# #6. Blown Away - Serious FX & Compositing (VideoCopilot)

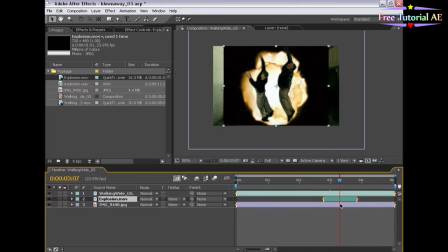4:13 Check them out at wondertouch.com if I'm not mistaken. Now let's go ahead and time this animation up.
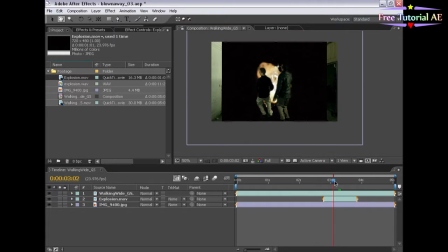4:22 So these guys get blown up. Explosion. Boom. They get blown all right. So if this isn't lined up we want it to be about at 2 seconds 20 frames. Now let's get rid of this black. So with the layer selected I'm going to toggle the F4 to the transfer for modes, and we're going to switch it to add.
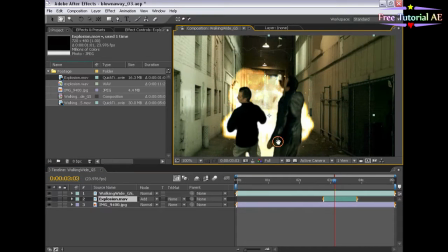4:40 And that will kind of give it a hotter kind of fiery look. But we have one little problem, and that is this footage is kind of grainy.
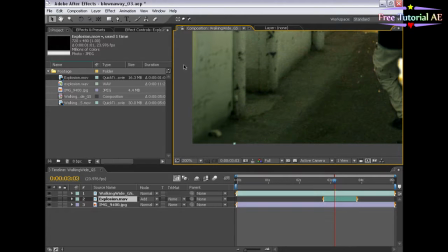4:47 So let's clip the grain away in the darker areas by choosing effect, color correction, levels, and just moving the input black over. And that just gets rid of the grain because it's so close to being all the way black, which gets keyed out or eliminated by the additive mode.
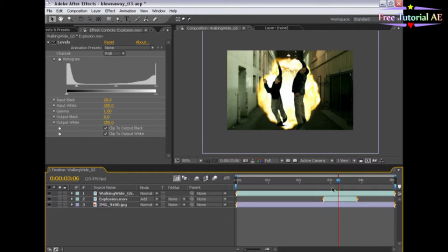5:04 Now, this explosion looks like a little weenie explosion. We want this to be big and huge and pretty darn big. So we're going to duplicate this layer and we're going to offset it just a few frames. Then we're going to take this top explosion, hit S for scale, and we're going to scale it up big time.
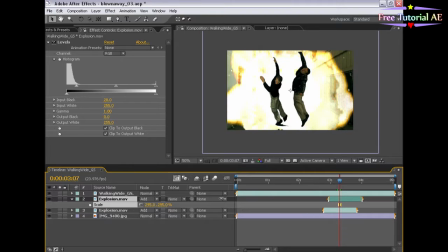5:23 Yeah, just big. 300. So we just want it to kind of be in a succession.
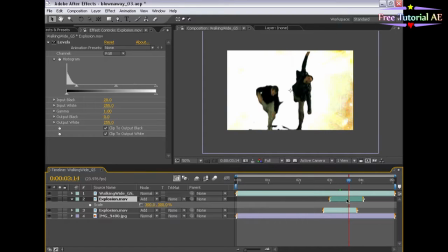5:28 So boom, boom. And we'll even duplicate it one more time for good measure so the end of it kind of stays on. Fiery. Uh-oh. We got this big shadow here. So let's see if we can get rid of that. I'm going to go to the walking layer.
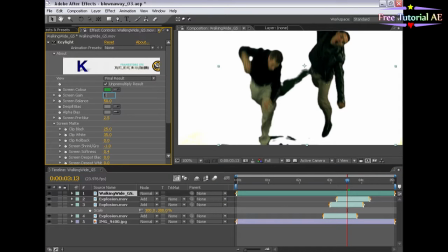5:41 Let's increase this to about 120. And let's play with this a little bit. All right. That should do. And you'll see why when we start adding in these other effects.
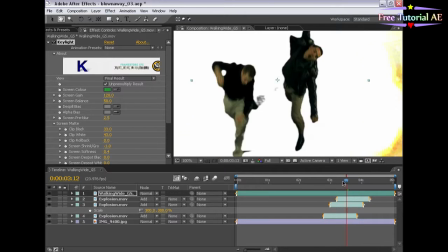5:56 So let's go and just preview this from here.
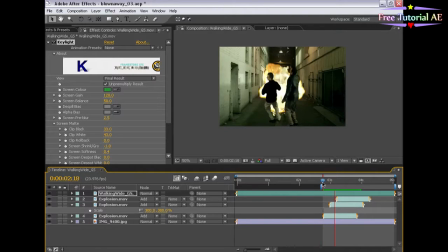6:03 All right. I mean, it's pretty good. You know, I mean, these guys get exploded but uh come on this isn't uh this isn't land of the lost so let's
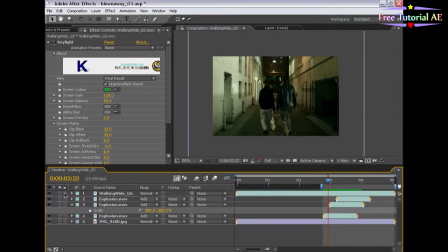6:14 uh let's enhance this a little bit so first of all as great of a job as these guys did and and they did we want these guys to really get blown
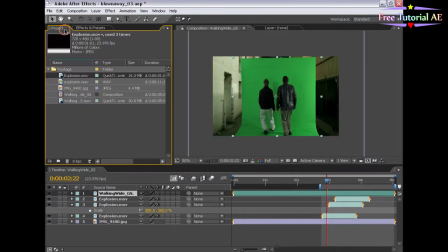6:22 back so i mean these guys kind of just dropped to the floor you know if you were there it was pretty impressive but you know this is cinema i mean we want this to be huge.
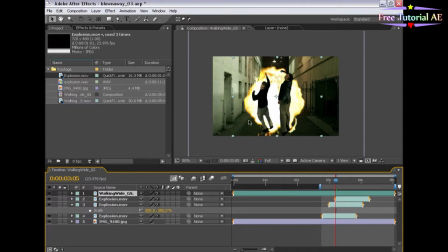6:33 So let's make, let's go ahead and give them a digital push. Let's see if we can enhance their jump here. So I'm going to go just before they get flying back. So just about here. I'm going to select the layer, hit P to bring up the position properties and hold down shift and hit S to bring up the scale properties.
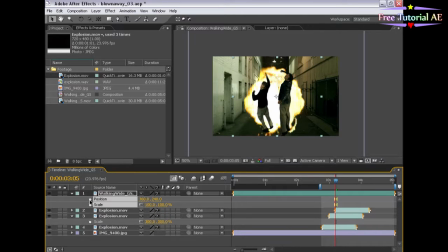6:50 I'm going to turn both of the stopwatches on here to set a keyframe, move forward,
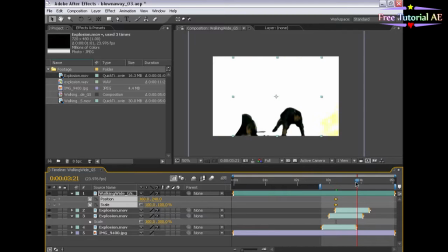6:55 maybe about here and scale this up. Maybe 300 again. Yeah, boom. And let's even move their frame up so it kind of shoots them back and up in the air.
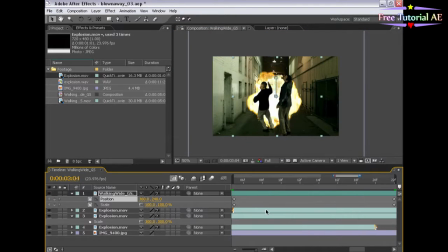7:14 Boom, off the ground, you know. Now, whenever you do scale properties, let's bring up the graph view.
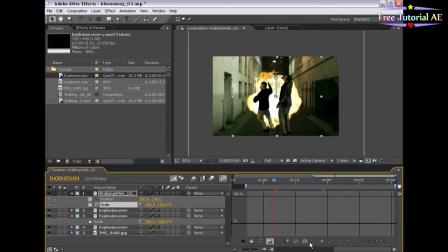7:22 Fit this. It's a linear movement.
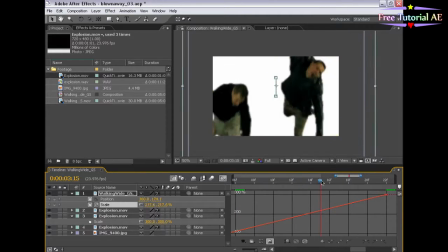7:26 So in real life, things that go flying at the camera don't come at you at a linear motion.
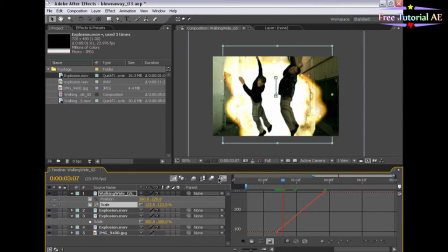7:32 They actually come at you in an exponential fashion, which basically as it gets closer to your face, it gets a whole lot bigger.
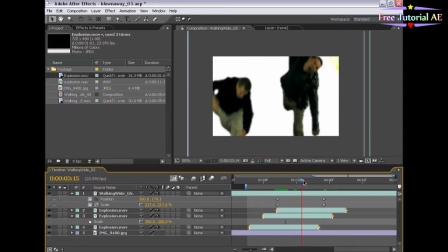7:40 So as these guys approach our face or the camera, we want to make it seem a little bit faster as it gets closer to us.
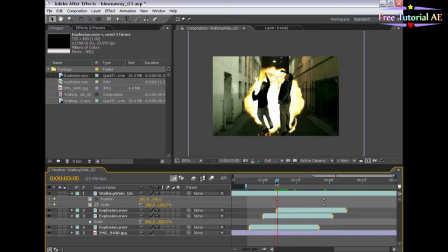7:48 So instead of using the linear mode, we're going to make it an exponential scale. So we're going to select both of these keyframes, right click, choose keyframe assistance, exponential scale.
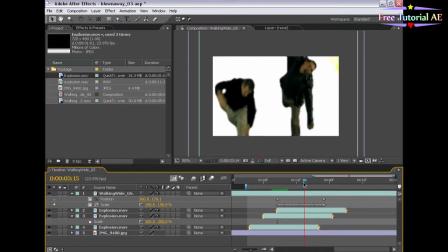7:59 Some of you are probably wondering, how do I get to that? Well, you have to have two keyframes selected that are linear keyframes.
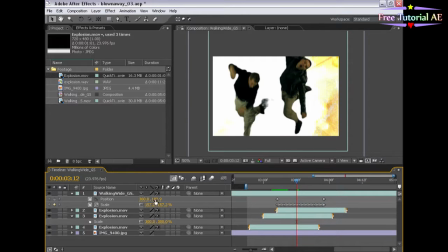8:05 So like a position has more, you get the idea. All right, now what do we got to do? We got to add some motion blur. So let's turn the motion blur switch on for this layer and for the composition.
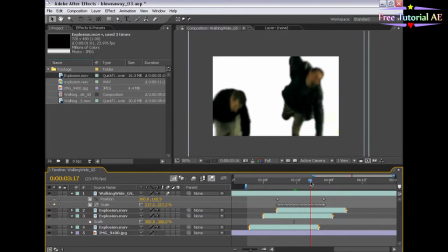8:19 And let's just preview this and see if our motion looks okay.